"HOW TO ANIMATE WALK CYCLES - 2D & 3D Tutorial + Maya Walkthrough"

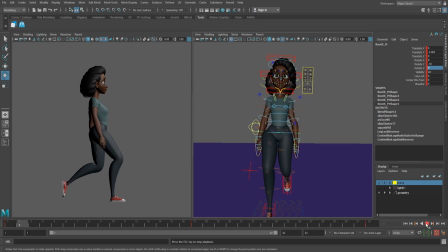This will cause problems later when you try to actually translate the cycle, as it will make your feet slide. Since the shoulders are going to be doing the opposite action that the hips are doing, the torso is going to act as kind of that transition period where it twists to make the hips and the shoulders work together. The torso's job is also to make sure that the body stays upright.
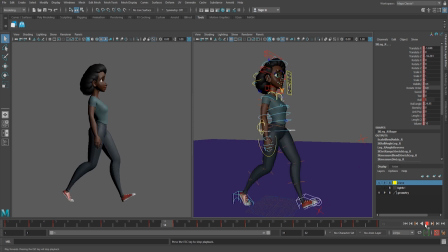For the most part, we want the torso to be facing forward, but a little bit of a sway from side to side can look nice as well.
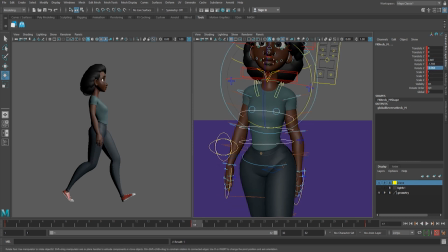If at any point you're having difficulty getting your character to be posed the way that you would like them to be, stand up and put your body in the position yourself.
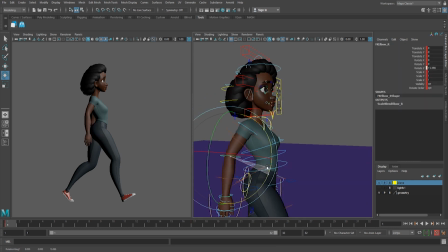It can really help you get the idea that you're trying to get across.
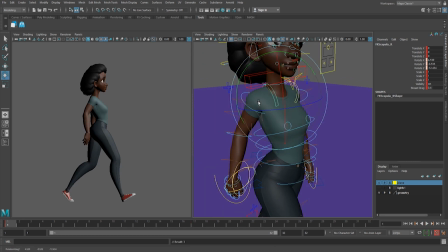You don't necessarily have to record yourself, but just feeling with your own body how that action would work can help you more than you would think. If your character has anything that needs secondary animation, like long hair or cloth, there's a significant delay on these movements.
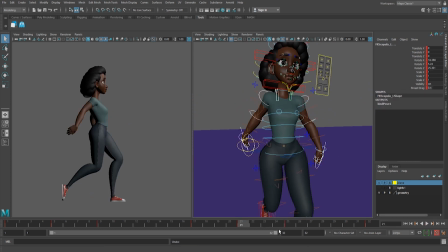It's best not to worry about these until last so the body is moving how it should. When the body goes down, hair goes up. And when the body goes up, hair goes down. Cloth and hair is so lightweight that they are more affected by the body's movements than gravity itself.
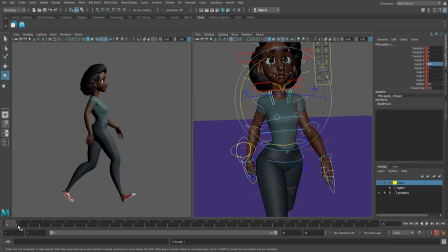Drop the shoulders on the passing positions, just like the pendulum. The shoulders are basically the anchors for the arm pendulums after all. And remember to tone down the arms once you have that movement working. Arm movement is effort, and we are lazy.
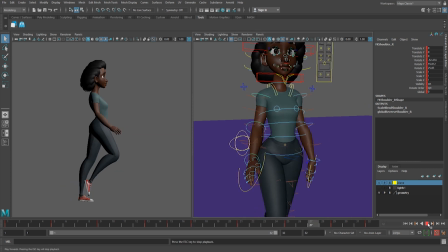I recommend playblasting often during this process just because Maya can sometimes skip frames, which can obfuscate what you're actually looking at. When animating the head movement, don't get fancy with the figure 8s here. We only want subtle up and down movement. We're humans, not bobbling chickens.
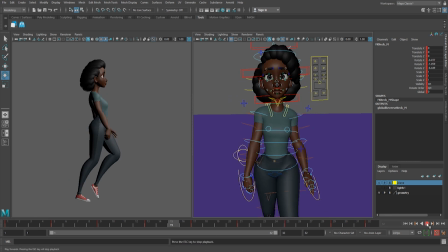Even though the torso is going to have a bit of a sway on it, try to keep the head with as little rotate x movement as you can.
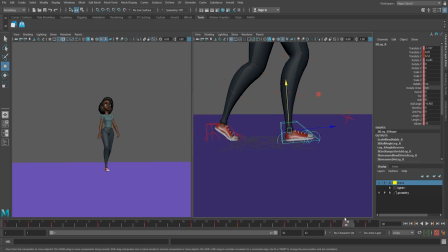We're always going to try to keep looking forward to where we're going.
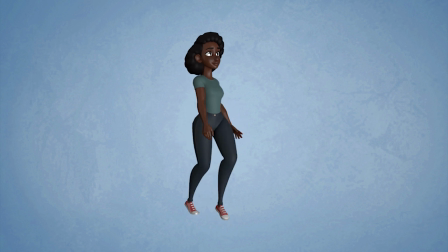Once the generic cycle is done, I highly recommend adding it to your studio library plugin so you never have to think about it again.
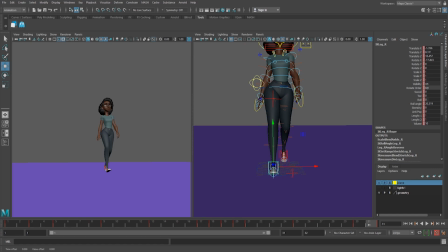You'll always have your base. Now let's look to make this walk more appropriate for Dana. Feminine characters take shorter steps, feet stay closer together, almost like a protective pose, and the feet are more likely to face inwards. The feet only move just as far around as they have to to clear the other leg.
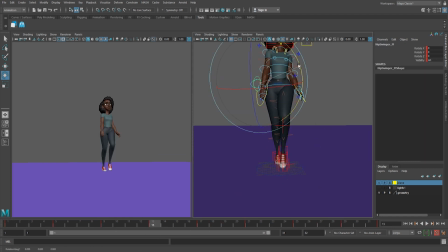With the hips moving the energy from side to side, this reduces the amount of bounce in the step.
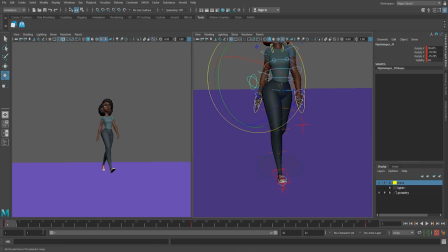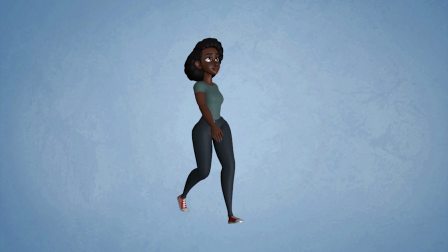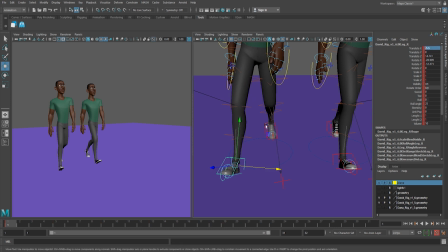Now let's apply the generic walk on David and make him masculine. Masculine walks are the opposite of protective.
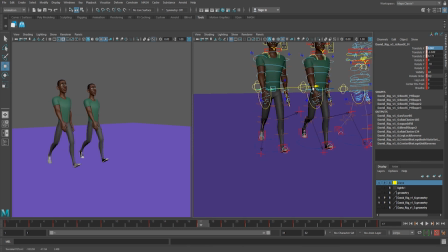They have larger steps, feet splayed and further apart from each other, and little to no hip sway, giving the walk a bigger bounce.
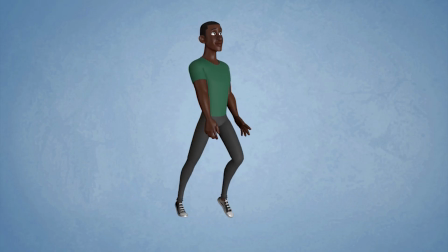While making Dana more feminine and David more masculine is a step in the right direction, at this point they're still generic. Their gender, age, health, economic status,
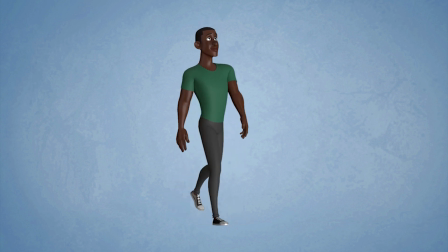confidence level, and most importantly their mood will heavily affect their walks, making them look less like applied animations and more like real characters.
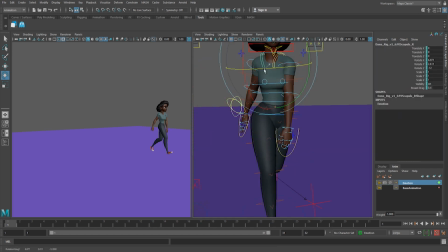The simplest way to add a mood to your cycle is through animation layers. To give Dana a sad walk, we can create a sad pose on a layer and blend her into it. Back on the main layer, we can reduce the curves to make her movements more contained, unfocused, and maybe even a bit soupy. Sad characters don't focus on the destination.
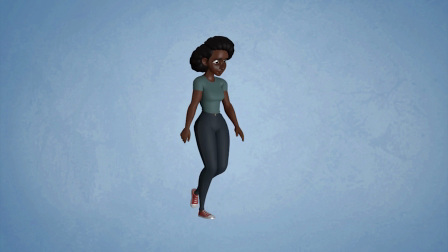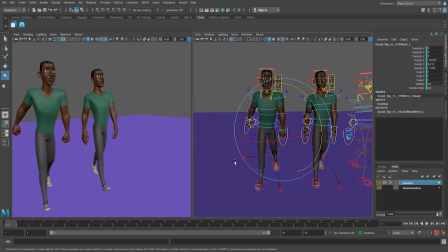If we want to give David an angry walk, we would use the same process to make his poses bigger, stronger, and hyper-focused on where he's going.
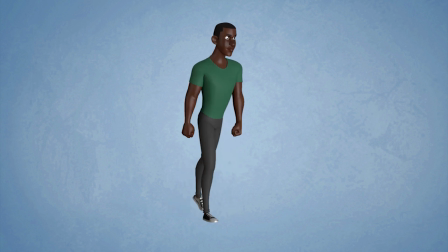Lastly, but no less important, let's get these cycles moving. If your character has more than one main body control,
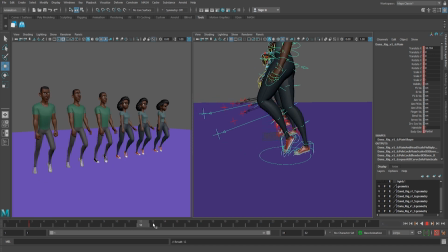I recommend using the secondary inner control so you have the freedom of moving the entire action with the main control if need be, but we don't always have that luxury.